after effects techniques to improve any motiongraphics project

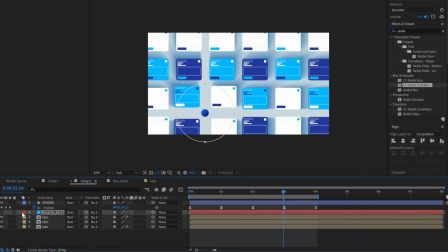249s
And we will use this circle as a matte for the brighter environment composition.
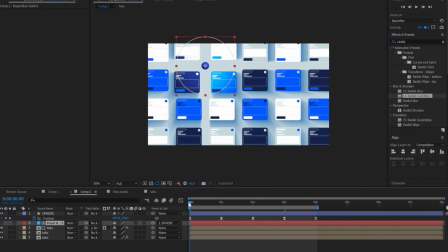257s
Then, if we parent our faded circle to the sphere, the matte will follow the sphere position. And that's it. Now we have a light and shadow system that follows your elements and creates a really cool interaction with the graphics around it.
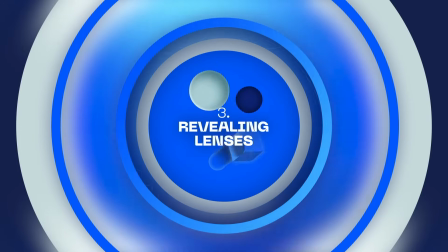275s
Last effect is revealing lenses. First thing, I recreated a similar comp to my video reference, but you can obviously use it in any type of context.
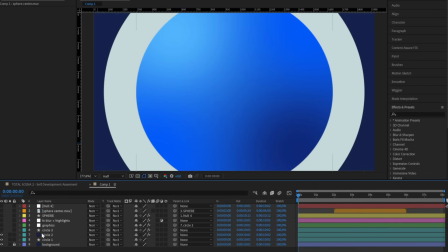284s
I have some concentric circles, one with 4 gradient effects,
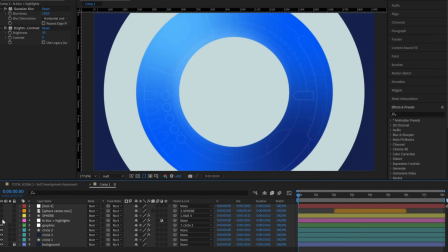290s
another circle, some graphics, and an adjustment layer with a blur effect, a brightness effect, and some mask.
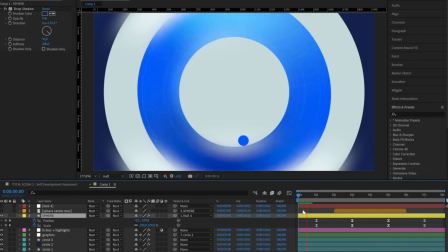296s
I have the usual blue sphere that rotates inside the circle and scale to the center.
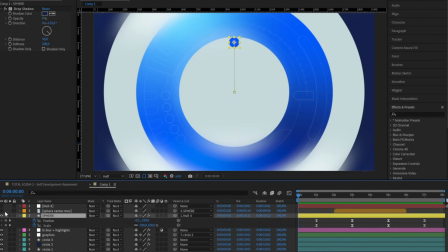300s
And lastly, parented to the sphere, I have a comp with an animation of floating objects that will be the hidden layer that inside of the sphere.
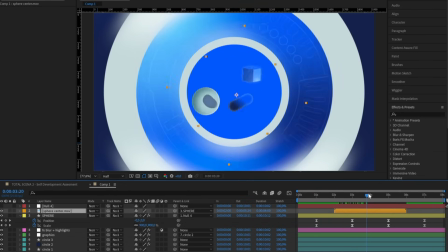308s
Now we have to set up our lenses to reveal the hidden layer.
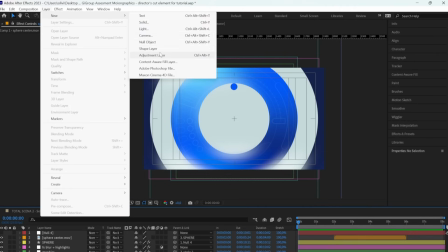312s
First of all, we create a new adjustment layer and we apply a Gaussian blur effect on it.
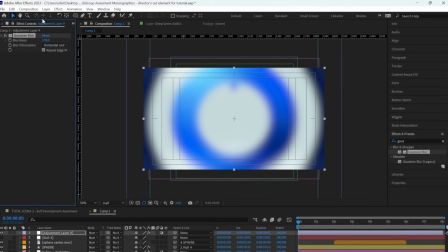321s
We create a circular mask and increase the blur effect, and we already can start to see that this is already the right direction.
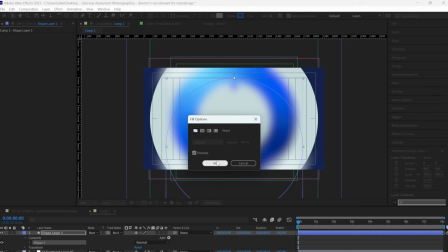338s
In my case, I want to create a new round shape layer because I want a stroke around my lens,
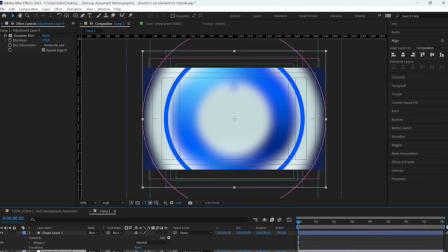342s
so I am parenting this round shape layer to my adjustment layer, but you can skip this part depending on the aesthetics of your project. Then we need to create a second circle for the second lens, and we need to have this new circle cancel out the blur of the first one.
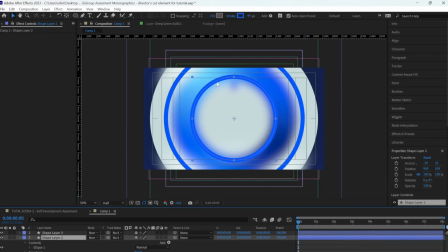358s
Like if by aligning this second lens, it creates a focus and removes the blurriness of the first lens.
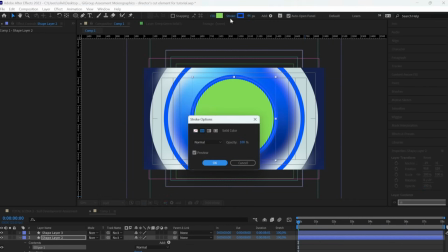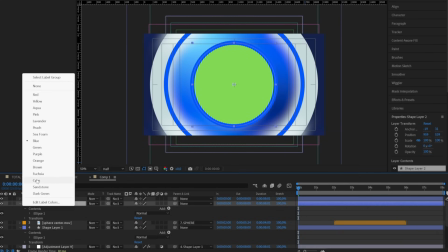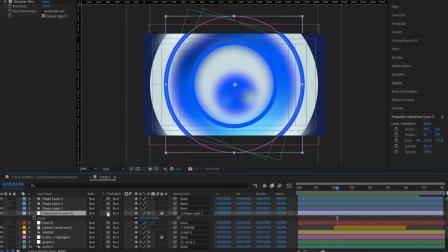374s
So we select the first circle and set the new one as a matte.
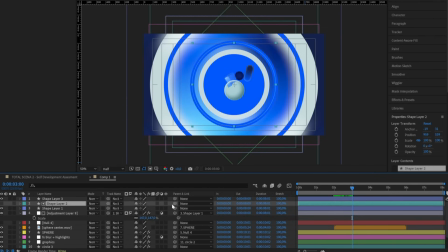378s
After that, we click on this icon to invert the matte so that the blur of the first lens is now outside the second lens. Okay, perfect. Now we have a second circle that works as a revealer, and where it moves, it cancels the blur effect.
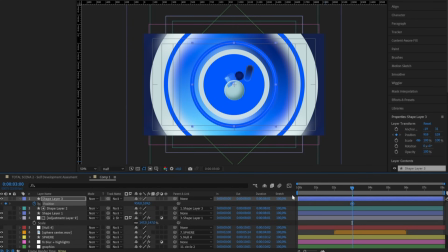393s
Now it's time to play a little bit with the position of our lenses. So in this case, I'm moving the lens position to the side.
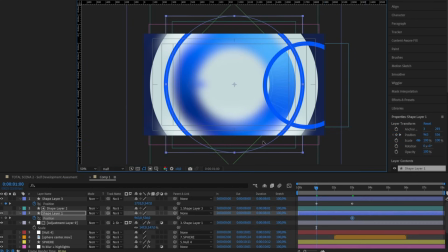400s
I want to apply the same position animation also to the first lens and add some ease to smooth the movement.
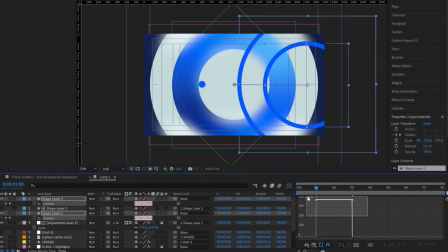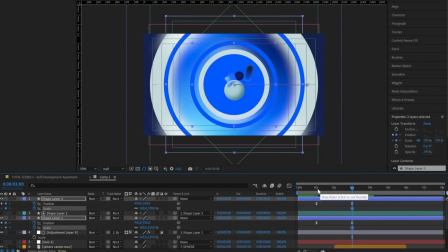413s
Along with the position, I also want to animate the dimension of our lenses so that they scale up while moving towards the center.
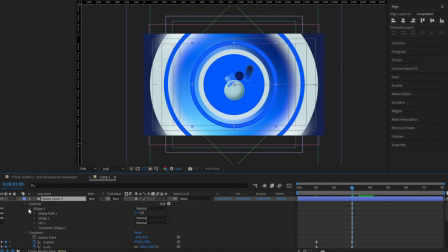421s
I also need to animate the stroke thickness to keep it consistent during the scale, but that's only because I choose to add that stroke to frame my lenses, and you can totally avoid that.
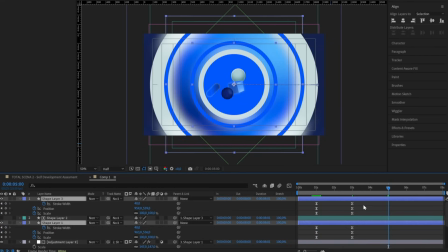431s
So, okay, we have animated the position and scale of the lenses going into the scene.
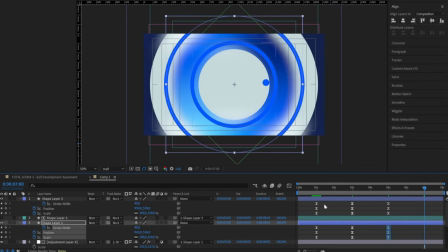437s
Now we can just copy the keyframe to make them going out.
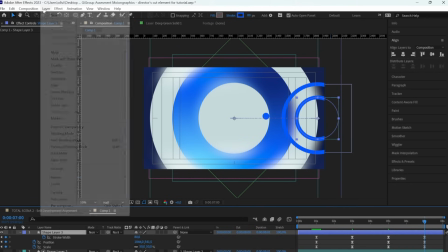440s
I also want to add some rotation around the center, so I'm going to add a null object that will be the center of the rotation.
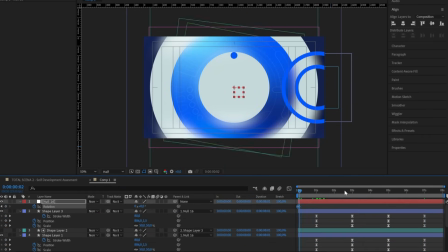447s
Then we can parent our lenses to this null object, and if we keyframe the null rotation, giving him a couple of rounds, the lenses will follow.
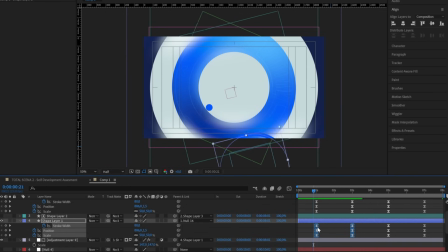456s
To create a more dynamic scene, we can also set some offset between the scale and the position of the two lenses.
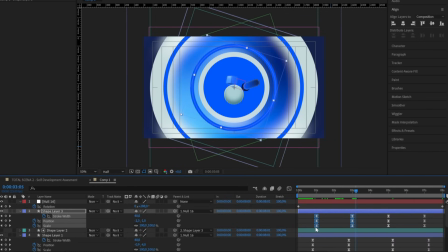462s
We just need to select all the keyframes from the first layer and move them slightly along the timeline. I would say something around just 5 or 10 frames.
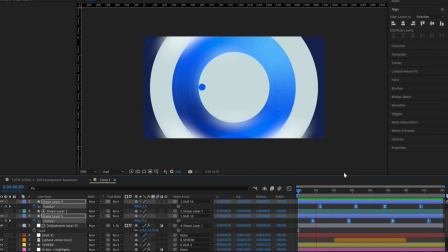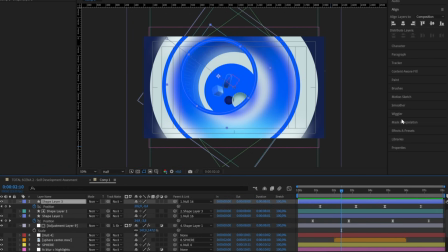477s
I want to separate a little bit the two layers, so I'm adding a drop shadow effect and setting it very, very light.
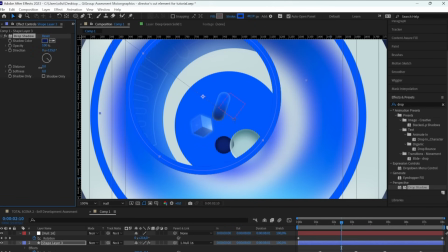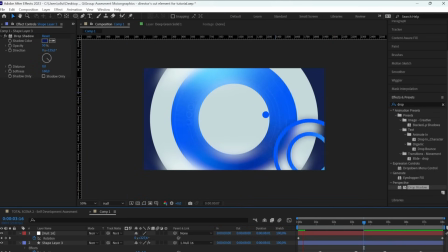491s
Here you go, 3 cool effects that you can try next time a client asks you for some wow effect.